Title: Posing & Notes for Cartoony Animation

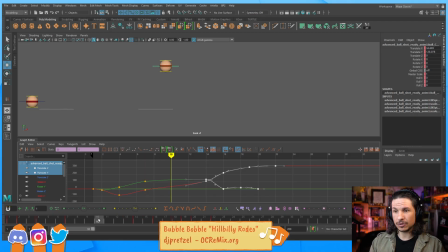So I'm just going to take that and push that hold quite a bit longer. So now it goes, whoop, boom. See how suddenly that feels a little bit more interesting? We're adding timing to this. Instead of just everything fast, we've got this little anticipation slams down.
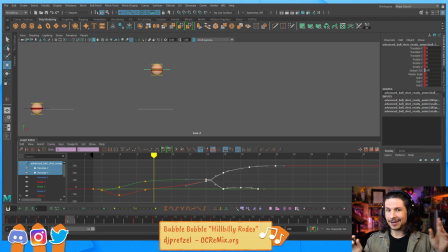We're getting there. So keep in mind, when you're doing cartoony animation, it is not speeding things up only, it is exaggerating all the elements. If something's going faster, you put extra speed. If something's holding, you hold it longer.
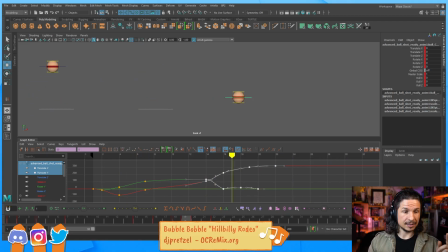How about a little hold on the little bounce at the end? That would be a great one to put too. So instead of just at the end, we can get a little and then get that little hold there. So let's add that right in there.
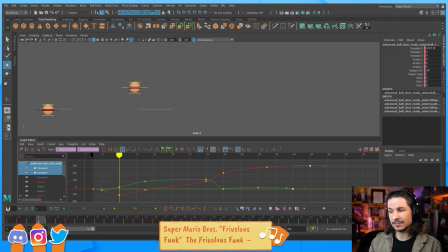Now, is it going to be perfect yet? There you go. So we get a little bit of that. Again, that visual flair in there. Now, is this correct yet? Not really, because we still need to refine these motions.
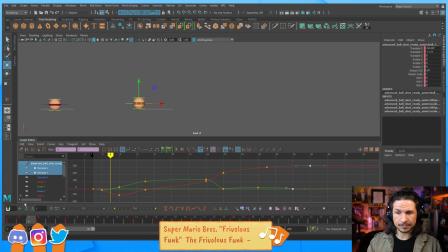It's kind of too hectic right now. Now, what do I mean by hectic? Well, let's actually track our arc. So I'm going to go to animation tools, visualize, and then create editable motion trail, just so we can see what's happening.
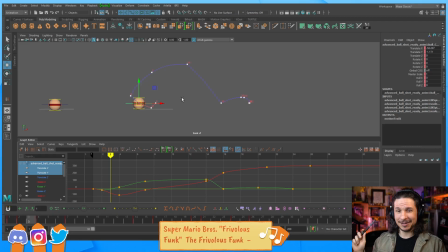And what's up with the new light setup? Cameron actually got me a whole bunch of lights, and he set them up yesterday. We're still trying to figure out what the best setup is, but it's really nice, especially the Majora's Mask one.
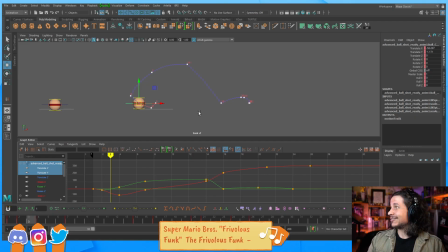So yay, we've got lights now. I don't have to rely on the sunlight coming through the window to light up the background. So if we look at our spacing here, we're running into a few issues. One is that it's just not interesting.
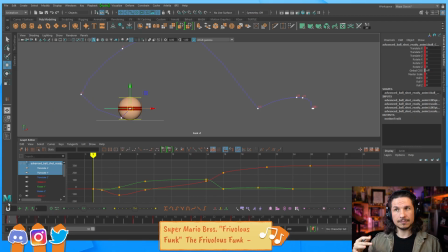Instead of just pure, or how to put this, instead of exaggerating correctly, all I've done is speed things up, which means that at the beginning here, we have a pop. The ball just kind of snaps out of this position. And then the very next pose, pop.
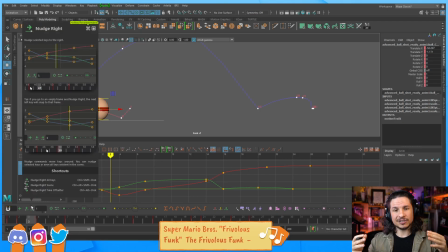It just goes up. There's no ease in, ease out, none of that.
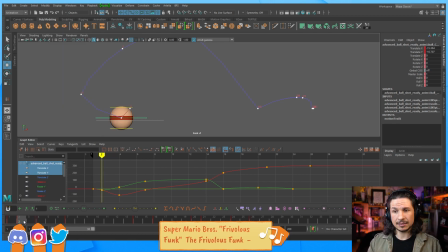That's not interesting to look at. It's just constant motion. So we want to use a little bit of our principles and exaggerate this properly.
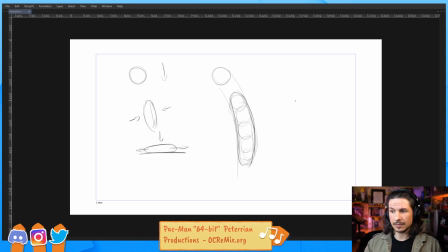So one of the principles, and we talk about this a lot, the bouncy ball principles, is when you have a change of direction, for example, a contact on the ground or an extreme, the frame before that change is going to be higher than the frame after.
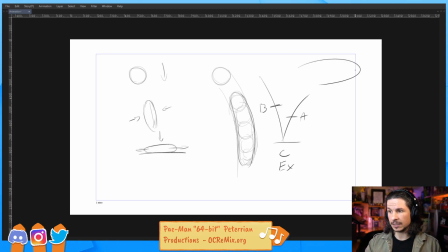That applies to a change of direction like so. So you have your extreme, frame before, frame after should be less far between the two.
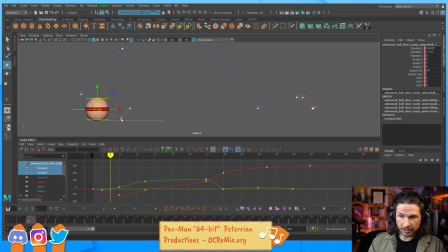So here, if we look at that spacing, it's going further. That's not really working too well here. So let's start trying to apply these principles a little bit better.
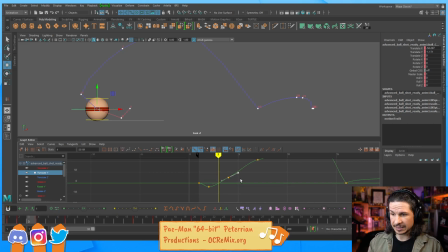We'll start with our Y first, because that's going to be the big one. So as this goes down, I probably want to ease that out just a little bit more here. So it goes a little less low there, and I'm going to overshoot that just a bit.
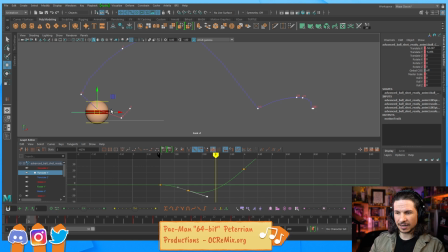So now, as it goes back up, it's hard to see here because of the side-to-side translation. It's going to ease out just a little bit more. I could push that even more here. So it holds a little bit longer at the bottom, and then whew, now it comes up.